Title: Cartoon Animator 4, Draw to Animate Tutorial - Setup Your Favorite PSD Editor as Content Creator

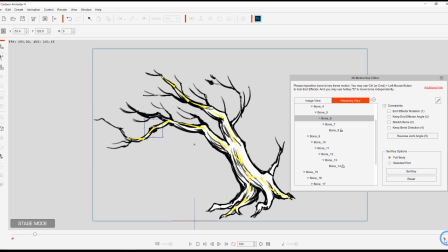In order to play back the loop I'm clicking and dragging the project linked indicator to the last frame of my animation and then activating loop mode in the play bar. If we play back we'll see the super basic animation we just created next we're going to look at opening an unfinished psd file so
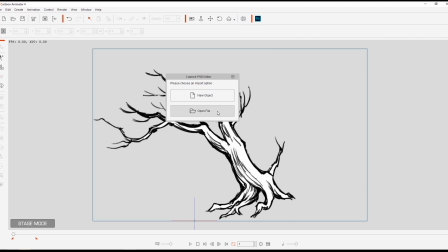let's open it again from the same icon in the toolbar this is an important step because it's required to establish a link between cartoon animator and your psd editor
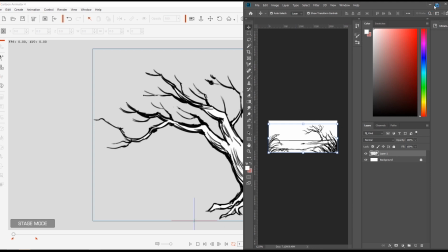this time we can see the project is a bit more complicated and has an opaque background i'm going to fast
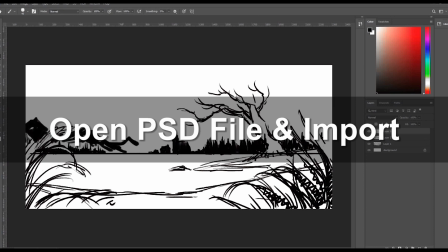forward through the next little part here what i'm doing is essentially adding more layers to our scene and saving each addition onto an individual layer in Photoshop.
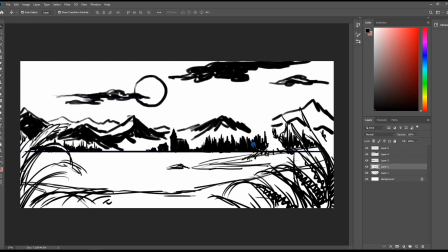That way we can really move them around easily, and it also helps to create the parallax effect later on in Cartoon Animator, which creates the illusion of depth in a 3D scene.
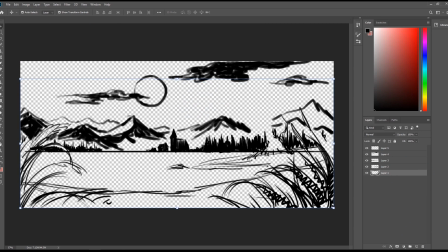Again, we want to make sure that we delete any opaque background, as we won't have much use for it in Cartoon Animator.
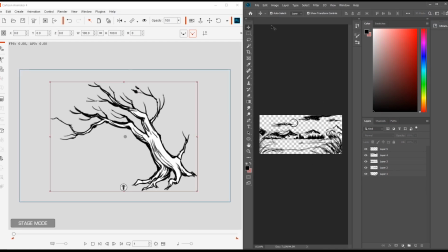The next step is to save our PSD in Photoshop, which will prompt us to choose an object type to import into Cartoon Animator.
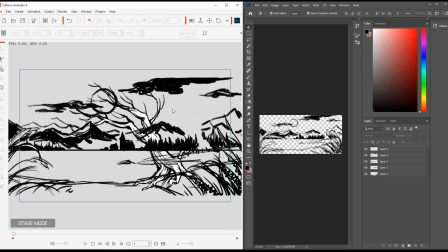In this case, we're going to import in as a scene. Once it's all updated, you'll see the scene appear in Cartoon Animator.
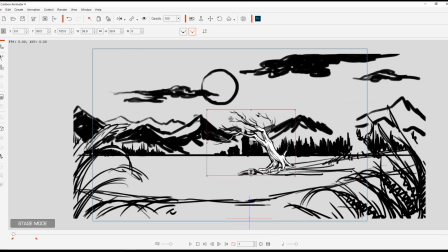From there, we can modify each element of the scene separately, and position and scale everything to our desired parameters. We can bring objects back and forth on the Z-axis by using the arrow gizmo at the bottom of the selection box of each object.
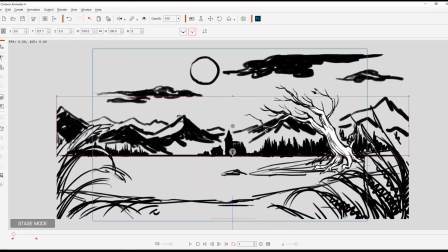By clicking and dragging on this, you're essentially taking that element further away from, or closer to the camera.
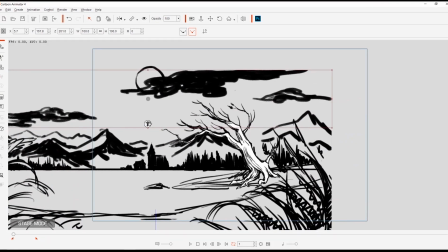Now in the camera pans from side to side, objects closer to the camera position on the Z-axis will move by faster,
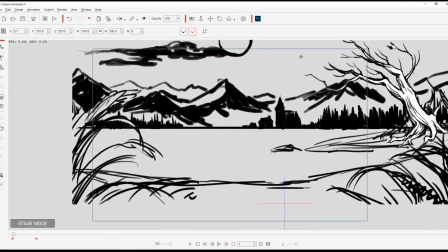while more distant objects will move by slower, creating an illusion of depth known as a parallax effect.
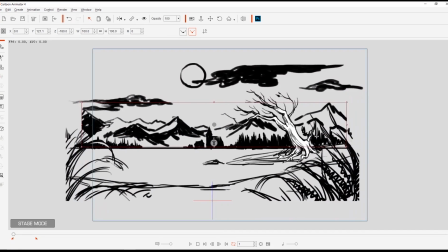To create a more consistent background, we can go into Project Settings and then change our background color to white.
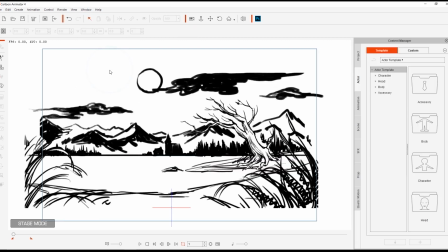We can then test out a couple of elastic motions on different elements in our scene to create a more dynamic entrance. There are a variety of different entrance animations that are embedded in Cartoon Animator 4, but you can also purchase additional presets from the content store as well.
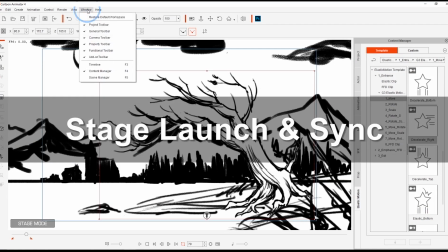Now if we take a look at the Scene Manager, we can see the icon beside the scene under the PSD Sync column, which indicates that the two projects are still synced.
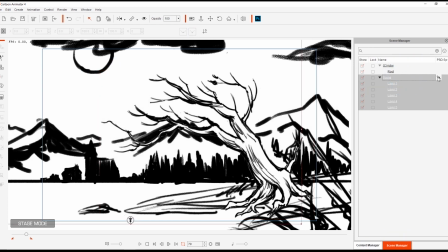And any changes that are saved from the PSD in Photoshop will be updated in Cartoon Animator. Notice that for our G3 Actor tree, however, there is no icon there, since we took it into Composer mode, which immediately severs the live update link between the two.
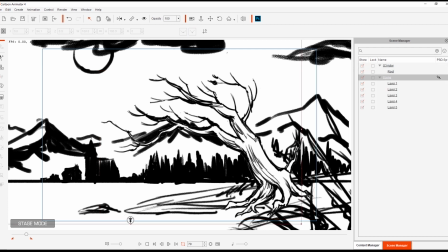To re-establish this, we can select the item in our Scene Manager, right-click it on the stage, and then select Launch PSD Editor. This will automatically launch to your selected editor, and the objects will then synchronize back up.
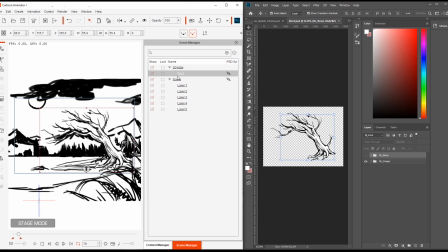You can confirm this by returning to the Scene Manager in Cartoon Animator and checking to see if the PSD Sync icon is enabled.
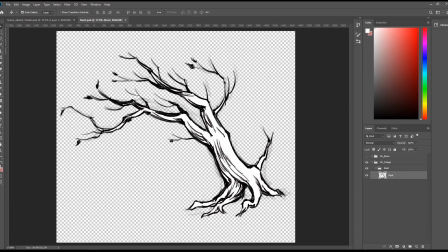Let's test it out one more time by adding a few leaves and small branches to the object and then saving it in Photoshop once again.
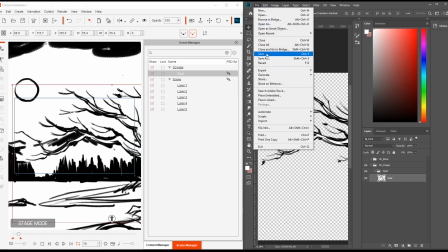You'll see that immediately after the processing, the object will be updated in Cartoon Animator.
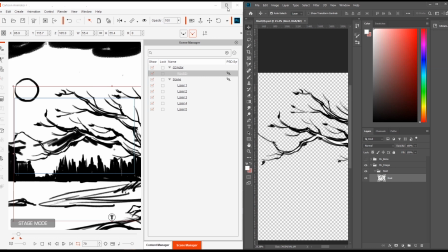And that's how easy it is to sync your PSD editor with Cartoon Animator for live updates, as opposed to continually saving and re-importing.
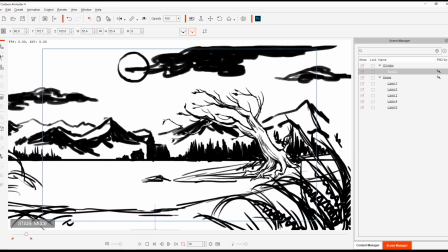This workflow saves a ton of time and hassle for those animators who frequently use PSD files in their workflow.
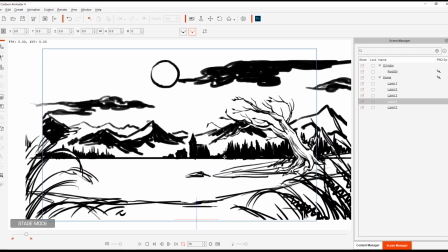Let's play back to see the entire animation sequence loop for us. Note that all the previous motions are still enabled.
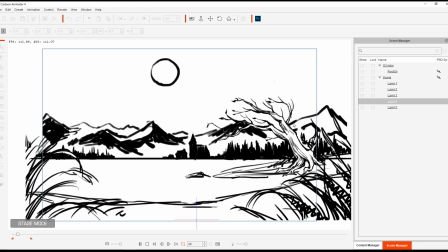As always thank you so much for watching everyone and I hope to see you in the next video.